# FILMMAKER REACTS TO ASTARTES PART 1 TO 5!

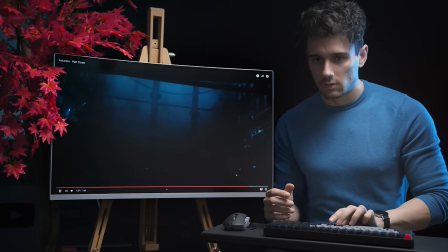[24:50]
If we play it again with sound, there is a bit of delay because we're further away from the effect,
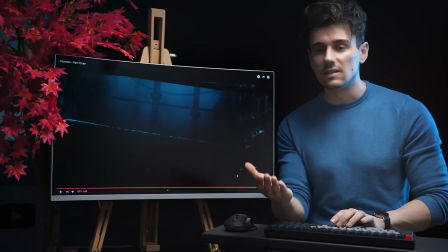[24:57]
So basically, if you were to replicate this, you can study this and say, okay, first I need to make the trail of the sci-fi gun,
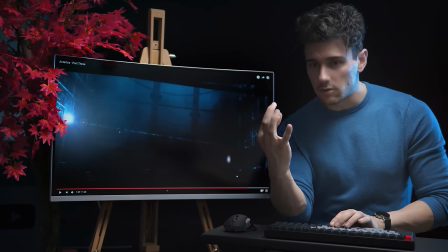[25:04]
then I'm gonna show a very quick flare going out, and then the explosion is gonna occur.
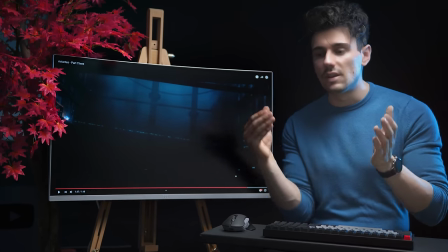[25:10]
It's almost as if it goes like... Let's move on to now the best episodes, which is number 4 with the fight scene, and then number 5.
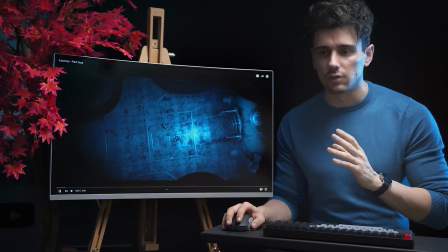[25:20]
Number 5 is mostly focused on story, with some very cool visuals.
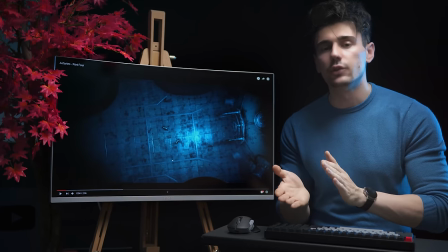[25:24]
Okay, here we have bird's eye view shot, usually pulled off with the drone,
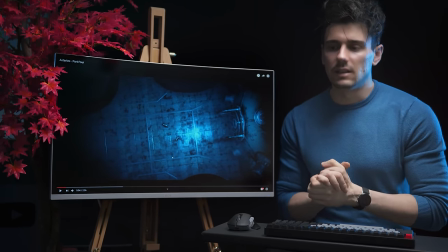[25:30]
and basically is an amazing kind of shot to get,
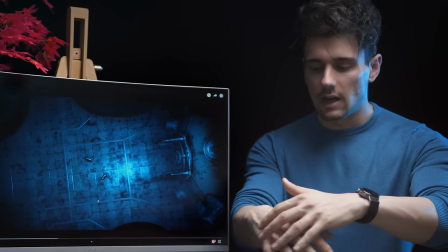[25:34]
because it's as if you're giving the viewer the entire arena of what and where characters are in space,
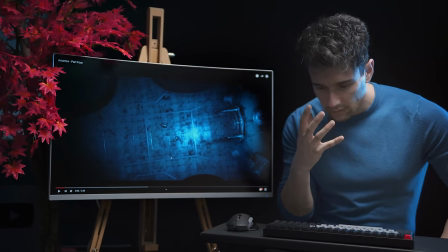[25:41]
and kind of like looking over them, and kind of like zooming in them, as if we're approaching them from above,
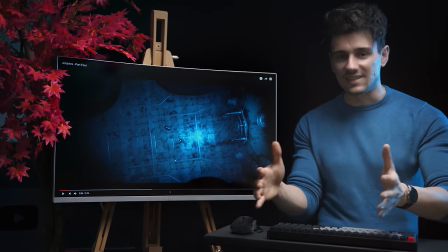[25:48]
and we kind of can tell as if it was a chess match, and we can tell what's everything going on,
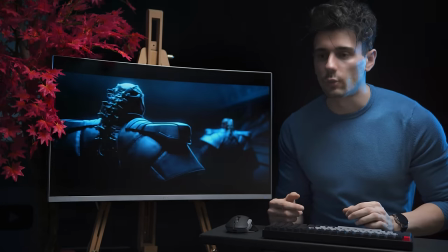[25:54]
as if you ease them into it. Okay, so we have the bad guys. That is a really cool effect.
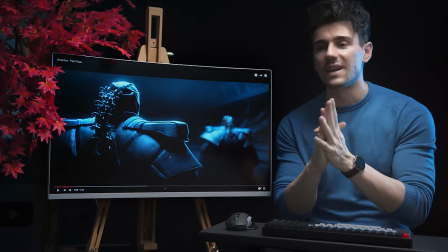[26:00]
It's very subtle, but sometimes the subtle effects are the best. So far, I think it's time.
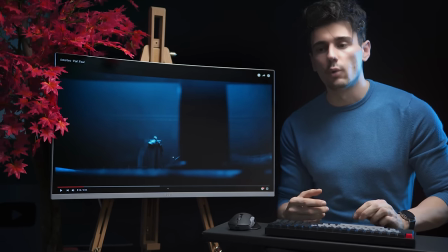[26:05]
That was a really cool shot. Again, do you see how we have a very fluid, smooth motion of a camera movement, but we just cut through and through?
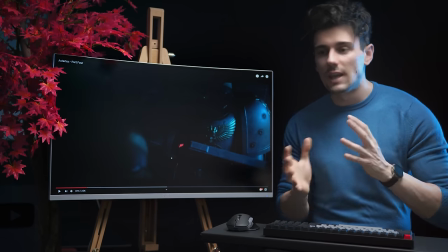[26:12]
There was never a shaky moment where the
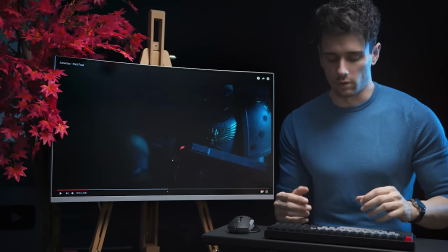[26:16]
creator was shaking things up to make things look more epic, because he doesn't need to, he has done an amazing job.
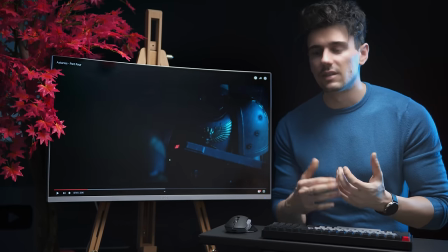[26:24]
So they're loading their guns. Again, this is called HUD, heads up display.
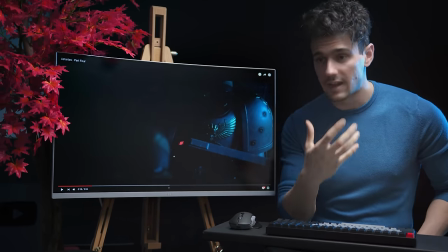[26:28]
You can use it to kind of make like Iron Man effects, or when it comes to sci-fi weapons.
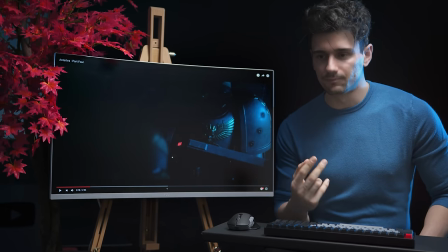[26:33]
Those are basically 2D solids, and one needs to design them,
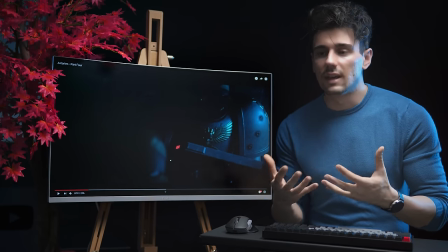[26:38]
but because they're HUD elements, you can get away with 2D elements and kind of position them in 3D space.
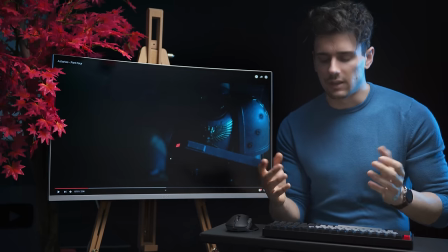[26:45]
And then with glow effects and colorization, you get this cool effect. It's not the easiest thing to do, but we can do it.
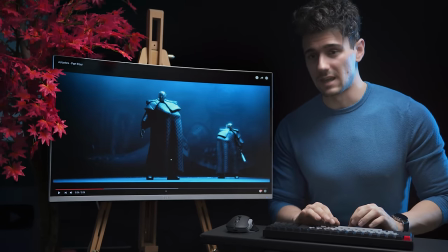[26:55]
This was amazing. So we have the main guy.
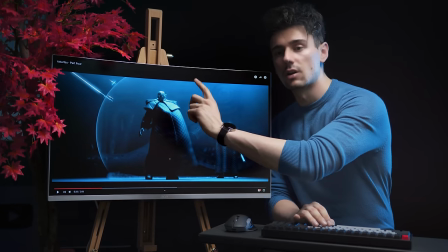[26:59]
We have a shockwave in the bottom, as well as a shock protection sphere where it stops the bullets.
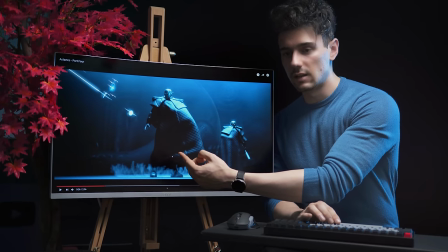[27:06]
This, he might actually has gotten some live VFX assets and composed them in,
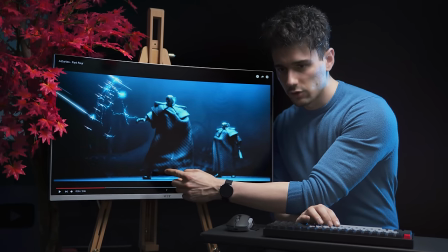[27:14]
because you can tell in his feet, it almost looks as if the asset was placed on top, which is totally fine.
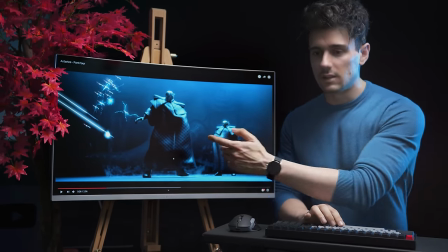[27:22]
It works and it happens so quickly. So we can definitely do the bubble effect within After Effects.
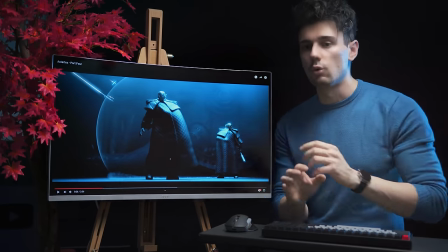[27:28]
This would be a solid, and we will play with mask and feather values.
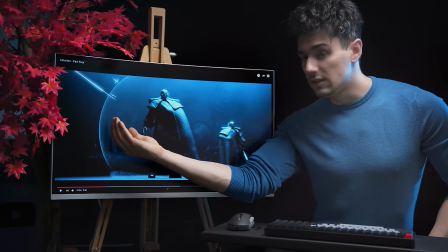[27:32]
The outer mask, we would use a very small feather, but for the inwards mask, we would feather it substantially to create that grading effect.
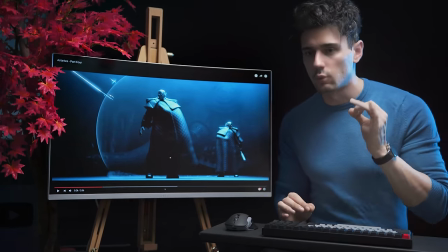[27:41]
And when it comes to the bottom, a shockwave asset would work quite well. In terms of the bullets,
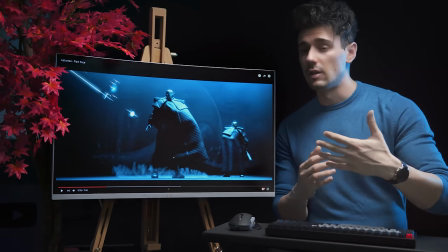[27:47]
since the camera is remaining relatively static to the dimensions of the space,
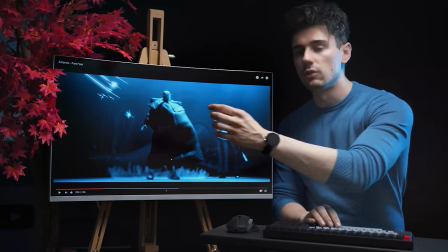[27:52]
we can use 2D assets with a few kind of like afterburner effect.
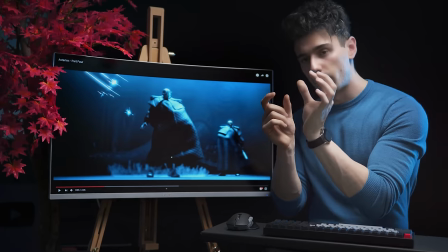[27:57]
And if you match a 2D asset of a bullet with that afterburner going on, and then you compose all of them in this scene,
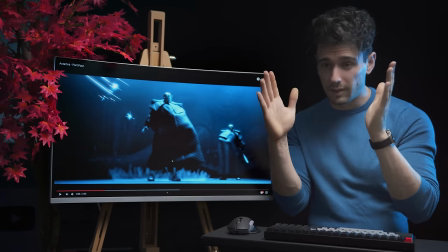[28:03]
because the camera stays relatively in one plane, we can pull everything that you see in this effect,
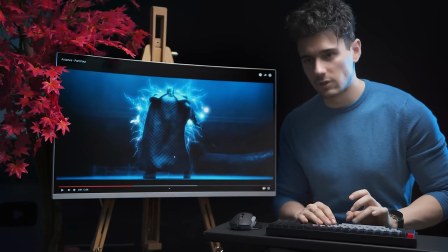[28:09]
in this scene.
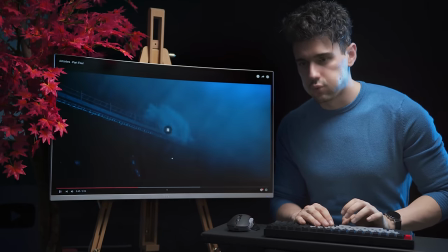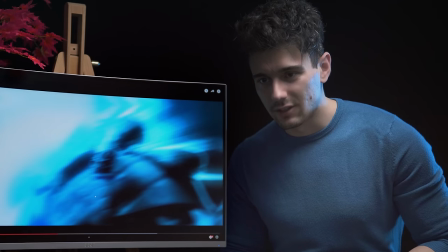[28:18]
There's so many things, so I'm trying to not go overboard, but this, we need to talk about this.
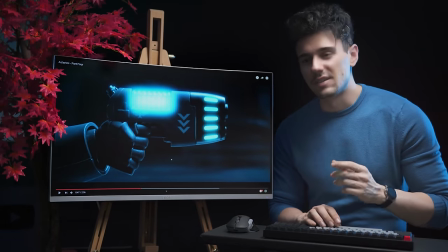[28:23]
So he pulls the trigger, and there's a bit of delay, like we can see the gun going off,
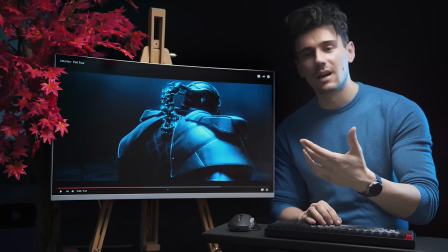[28:30]
but we can't see it here, so the gun shot happens for a second time.
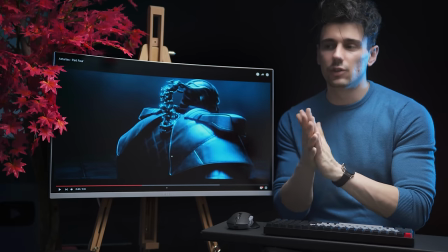[28:35]
And this technique is used a lot during fight scenes.
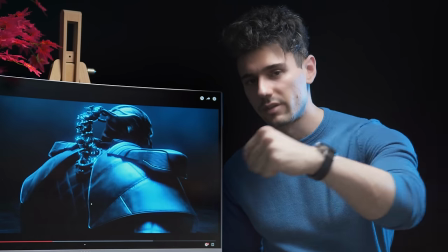[28:38]
Let's say in one frame, in one scene, you would see the guy throwing the punch, and the punch kind of gets an impact.
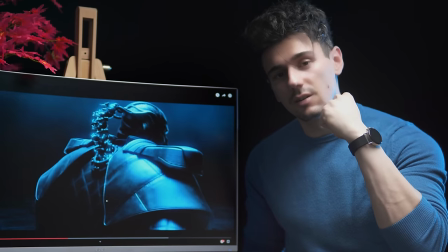[28:45]
But in the next shot, the punch is going to start here, and you're going to see the impact for a few frames again.
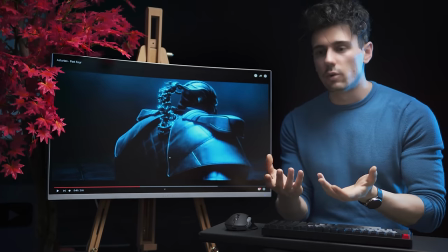[28:50]
Now, in the eye of the viewer, that happens so quickly,
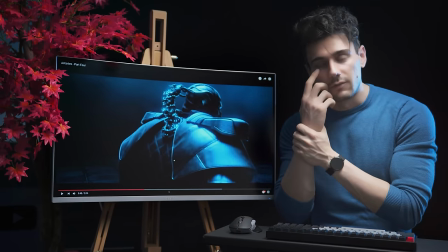[28:53]
but that is done in order to kind of give the viewer's eye a bit of time to adjust to what's happening.